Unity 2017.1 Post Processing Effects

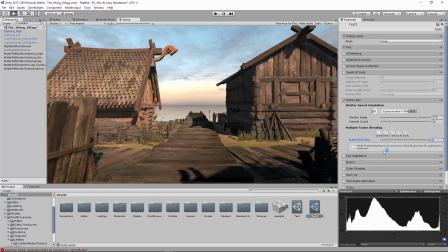If you make that one, it's gonna make it very, very jagged. And so we're gonna actually have to go into game to see this.
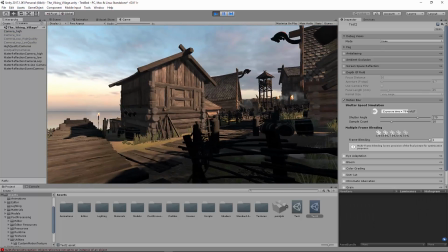And you can see, just like that, the shutter is very big.
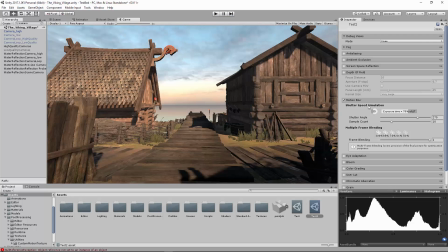Okay. Now this is a cool feature. I dabble in Unreal, and this is kind of out of the box with Unreal. And now that Unity has it, it's getting closer and closer to the Unreal Engine's visual appeal that lots of people like.
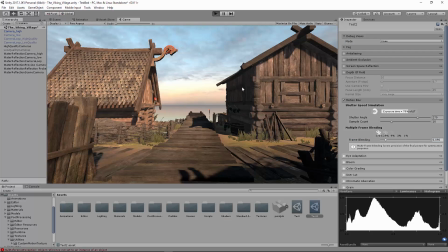So as you move this, if you move it down like that, it's going to be a much subtler blur, and I appreciate this one a lot more.
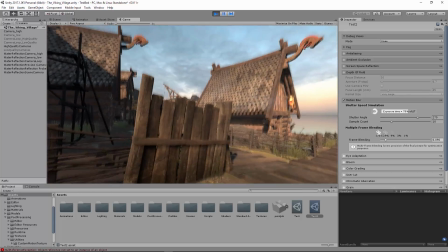Again, I would like to try and keep this as subtle as possible.
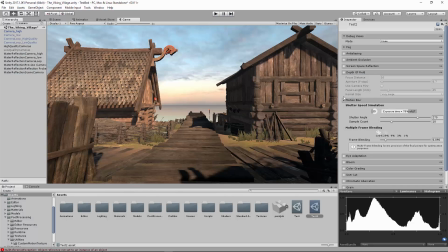Too much can make people sick, but it is a cool effect in first-person shooters or the like. Eye adaption. Now, this one takes a lot of playing around with, especially for your scene.
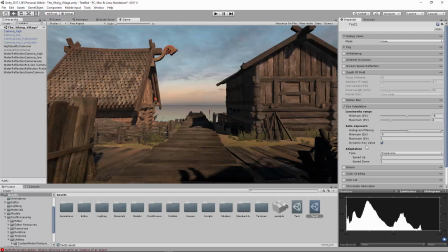But generally speaking, what it does is the human eye, if you enter a dark room, will adjust eventually, and it'll get brighter and brighter.
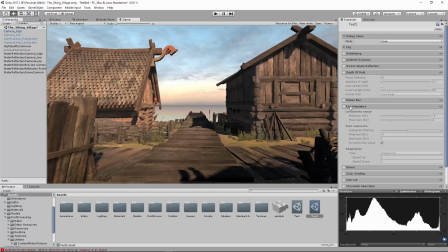If you enter a bright room, it'll get darker and darker because your pupils dilate. This eye adaptation basically simulates that in-game, so it's really cool. Bloom, this is a very well-used feature by a lot of games. It makes things glow, so bright objects will glow.
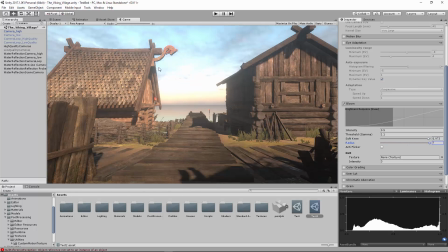You can change the softness and the radius to kind of increase the size of that.
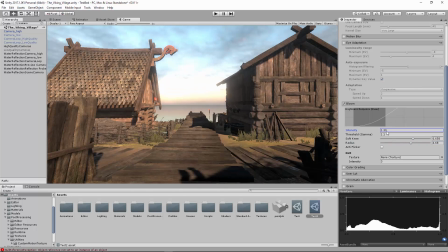Too much almost looks like a volumetric fog, so I would advise not doing that too high. Intensity, don't do it too intense. Obviously, some people go too crazy, and you get that Star Trek effect of too many, you know, lens flares and too much bloom going on.
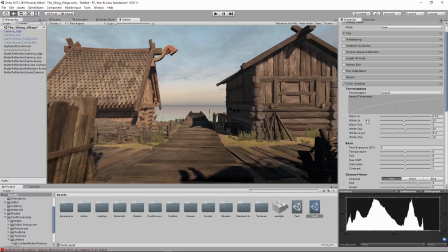But it does add a lot to the scene, especially if there's something bright like lava or a nuclear explosion or something like that. This next one, the color grading. This is a very technical feature that, so right here, I like none. The other one kind of looks too gray to me, but you can play around with those and see what you like.
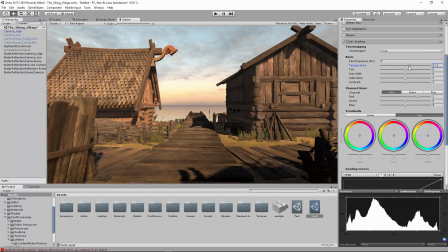These have a lot to do with Photoshop, has a lot of these same kind of options. Temperature increases or cools. Usually you don't do those too high.
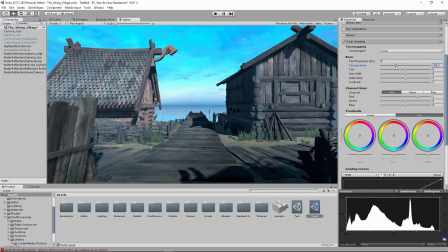A nice little warm thing like that will make something look happier, but you got to be careful because if you go too far in one direction,
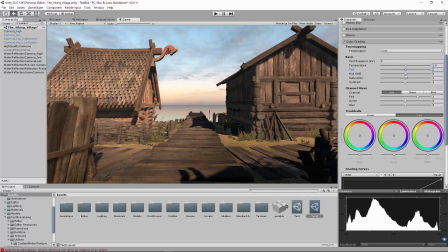you run into the risk of what a lot of games are finding themselves in, where it just looks brown.
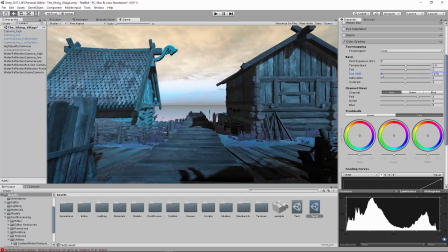You don't want a brown game. Hue Shift, this just takes colors and kind of changes them based on the color wheel. You can affect this via code and kind of get a fun little, like if your player's poisoned or something,
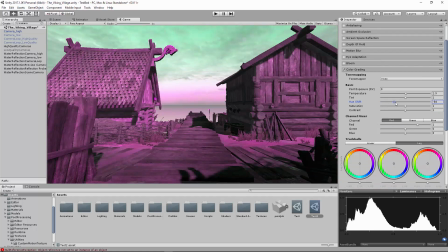you could cycle through this and make it almost vertigo-esque look.
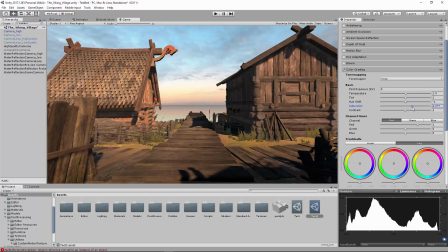So there's some cool things there. The contrast, Hue Shift, I'm not going to use that much. Saturation, it makes it bright or it makes it a little bit more muted. I will use the black and white much more than I'll use high saturation.
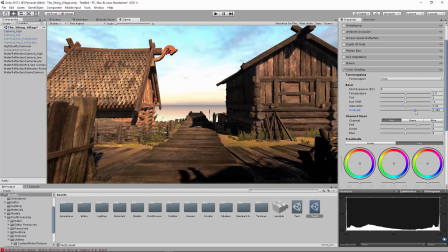You can use high saturation for some like fun cartoony games for sure, but typically you don't want to mess too much with saturation.
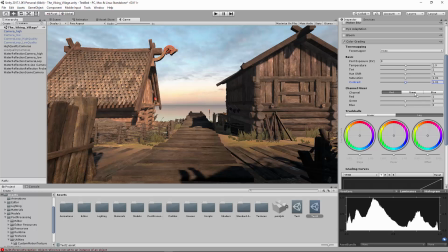Contrast is something that you do want to play around with. You don't want a flat looking game, and so a little bit of contrast goes a long way. It makes the brights brighter and the darks darker. These, the channel mixers, I play around with these a little bit.
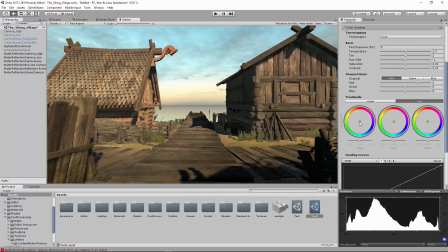You can kind of get a color that you want, but I love these trackballs right here.
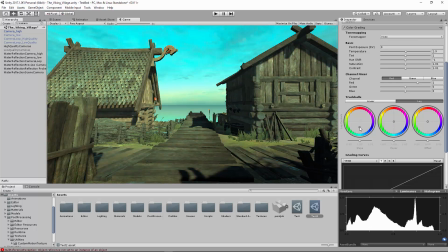They do different things, and so you can kind of just affect the different colors.
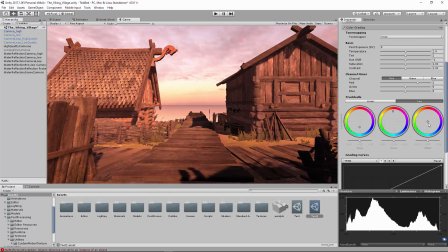Now, you'll see that it doesn't affect all the colors, right? It doesn't just make the whole scene blue or the whole scene red.
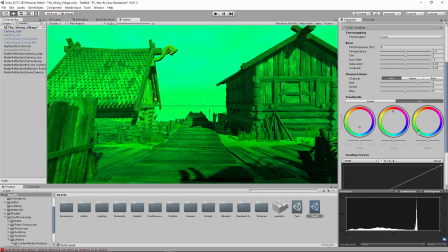You still have greens, and you still have blues, and you still have reds.
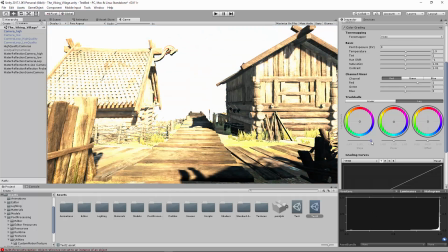It just takes the midtones, the dark tones, and the light tones, and starts to apply these colors kind of to them. So you can play around with this. You can scroll down here, so here's a slope.
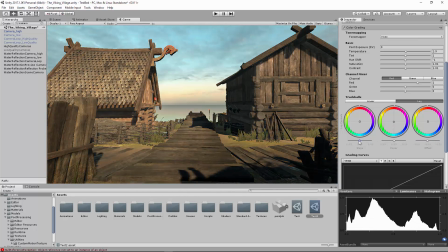And down below, you can kind of see the monitors, and you can play around with the different monitors to get what you want. But you can affect the brightnesses. You can affect, it's almost the exact same thing as working with histograms within Photoshop.
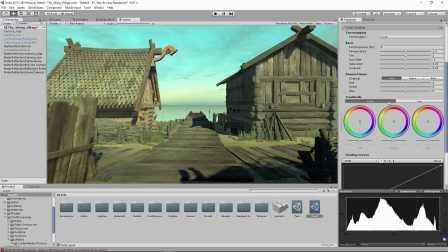And so this is a very powerful tool.